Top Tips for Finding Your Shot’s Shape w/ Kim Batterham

What is the space, physical or emotional, that is defined by my story?
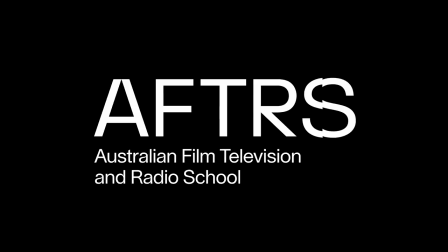Ask that question and have an answer for it. Hi, I'm Kim Batterham, Head of Cinematography at Aftus. Today I want to talk about the physical and emotional space that our stories inhabit when they appear on the screen. One of the first things we have to think about is really the space of the frame. To define that space, the first choice you have to make is what shape the frame is in. And that is defined by the aspect ratio. At the moment, I'm framed up in 16 by 9, which is very common. It's the same aspect ratio that televisions are. To see the effect of what framing can do to the landscape of your story, let's have a look at this.
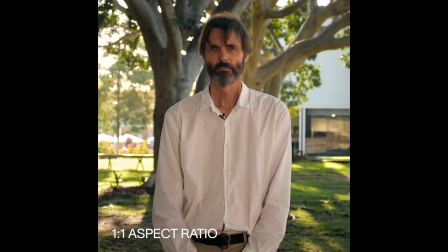We're now at a one-to-one ratio. You very rarely see this, but it has two effects.
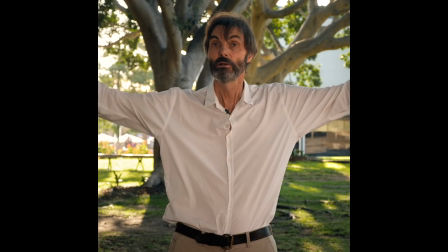One is to create a claustrophobia around the characters, and the other is to force the audience to look straight at the characters.
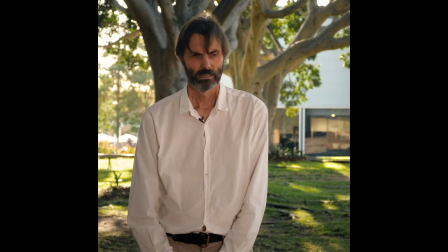The environment isn't important, only the characters are important. Now we'll go a little wider, out to 4x3.
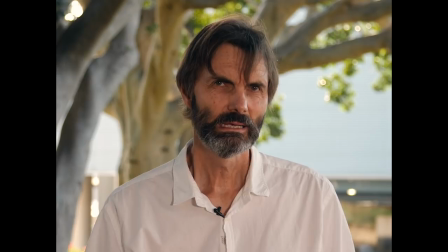4x3 was a very common frame up until the 1950s, and 4x3 has a similar effect to 1x1,
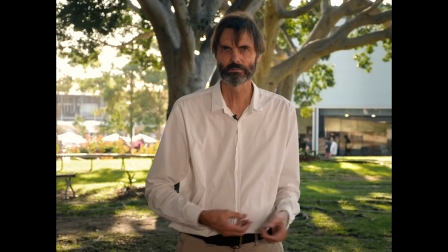except that we have more room for landscape more room for our audience to explore the space around characters it implies nostalgia it implies distance you know period if you want to make a period film frame
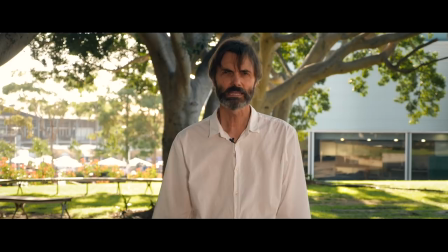it in four by three now the opposite frame to four by three is of course widescreen and let's pull the top and pull the bottom up
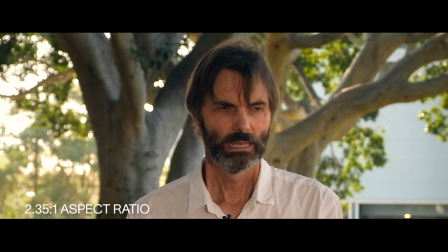now you can see we're now in what is called two three five aspect ratio and the reason for this frame that gives a lot of space around a character if you've got big story big emotions lots of action and you want it to feel like cinema you go why even though I've set down some guidelines for using different aspect ratios the rules can be bent but it's very important to remember that when you watch Ida they bent the rules of 4 by 3 when Xavier Dolan used one-to-one in mommy he bent the rules the important thing is you have to think about what is the landscape what is the space either emotional or physical or their combination in your story around your characters ask that question and have an answer for it so once you've defined your space by choosing the shape of your frame the next choice really are your lenses and really even before your lenses your perspective so what I mean by that is how far is the camera or the audience from your actors from your story because that distance defines the relationships both physical and emotional your characters have in
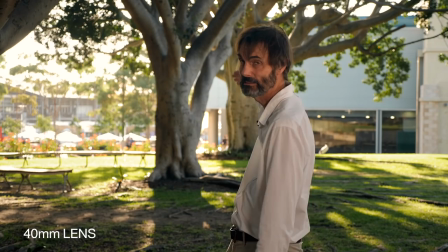the story so for instance you look behind me and you see three trees and you see the distance each one is from each other and and my distance from those trees and to your eye it should look basically the way you see it every day and the lens that gets us closest to the human vision is a 40mm. In other words what I see and what the camera sees be very close. So I'd like to demonstrate what changing perspective does and how that will change the relationships between your characters and between the world that they are in.
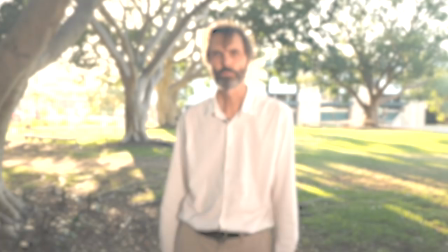Now watch this,
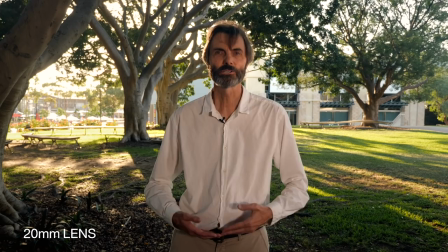we have moved the camera in closer towards me but we're using a wider lens 20mm to keep shot the same size.
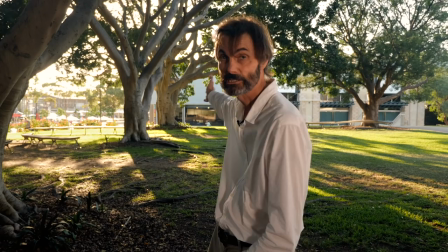Now even though the shot is the same size, because we have changed the perspective, my relationship to the background has changed quite a lot.
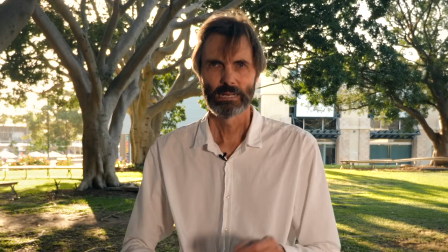Now these trees stretch out a long way and this changes the spatial relationship, the feeling of the shot.
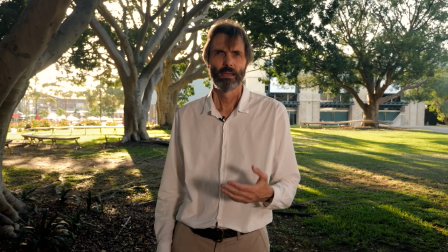Now lenses don't change perspective, only you change perspective by moving backwards and forwards, but lenses will exaggerate that.
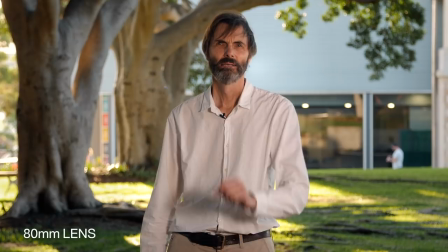Now let's go to another lens. Again I'm in a mid shot but the camera is at least four times further away from me.